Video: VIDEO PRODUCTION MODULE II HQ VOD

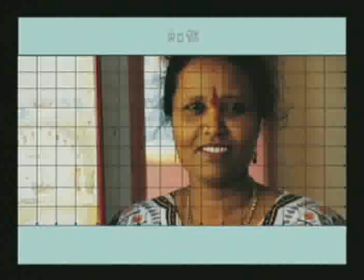[4:11]
There's not that big a difference, but it does represent a major move to making video look more like movies and film. That's been one of the major moves that has taken place.
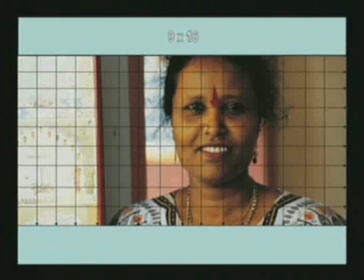[4:26]
The 9:16 high definition format looks a lot more like movies. It has a more of a movie feel, that larger, wide horizon, and it is considered to be a lot more attractive. And we're going to be looking at it in much more depth as we go along.
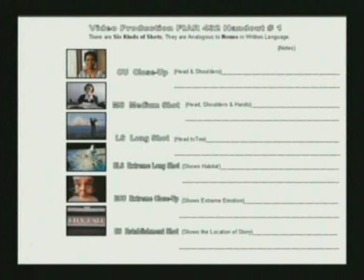[4:45]
This is the first page of handout number 1, and it shows the 6 classic kinds of shots, which I say are analogous to nouns in written language.
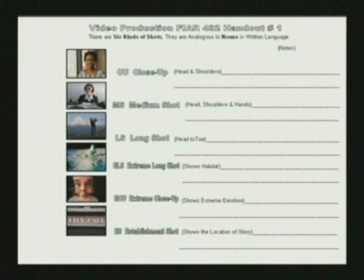[5:00]
These are the basic objects that are used to communicate meaning in the visual medium of film and video. And we're going to look at each. I want you to know what the initials are of them, and I want you to know what they are spelled out as,
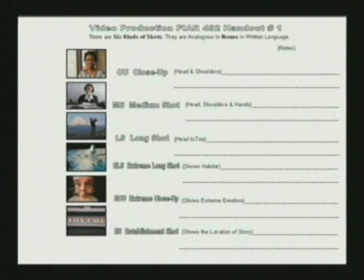[5:18]
and I also want you to understand the implications of each. All of this is outlined on your handout number 1, and we're going to look at it in depth now.
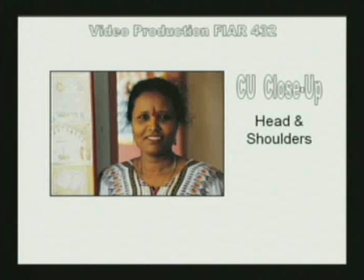[5:29]
The first kind of shot we will talk about is the close-up. Now, it should be noted here, the close-up is really, in many respects, the most important shot that you will deal with in the 6 classic kinds of shots.
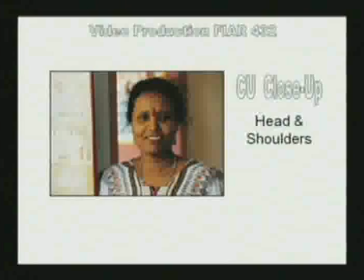[5:49]
I want you to realize that the close-up is basically a head and shoulders shot. Just like you see me here, this is the classic head and shoulders shot. This is a classic close-up. I want you to also observe the closeness of the head to the top of the frame. Make sure that when you do close-ups that you try to keep the head close to the top of the frame. The reason being is that if somebody's lower, it lowers their value. It makes them look like they're in some way inferior. You may want to do that intentionally if you want to make somebody look bad, and in this political season we're in right now, that's one way to make somebody look bad. But basically, if you want to make them look good, you put them with their head very close to the top of the frame. That basically says that they are in charge, that they own that frame, and that they are the main focus of the picture.
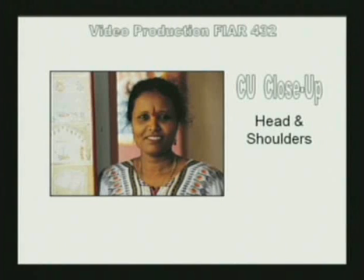[6:47]
I also want to remind you that I do want you to know the initials of the close-up, which is CU. It's important that you understand that if you read the literature, they will often refer to these various kinds of shots in their initials, and the CU is the close-up. And as I mentioned to you, it is the most important. Whatever video production you do, you better have a close-up shot in there. It is the up-close and personal shot that everybody looks forward to in their life. When you have a relationship with a friend or somebody you like, you want to get up close and personal. You want to be able to get close enough to where you can see their head and shoulders. And the close-up shot is really the pay dirt shot of all shots.
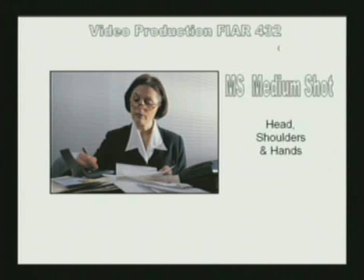[7:35]
The next shot we'll look at is the medium shot, or MS, its initial. The medium shot represents the head, shoulders, and hands shots. And it's important, the hands are the key factor in there. In the close-up shot, I basically showed you the head and shoulders. As soon as hands enter into the shot, it's a medium shot. The hands are the crucial thing.
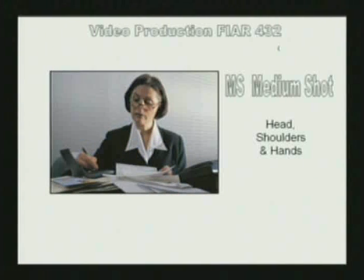[8:06]
Now, the importance of the hands in this is that it is like putting your cards on the table. It is considered to be the professional shot.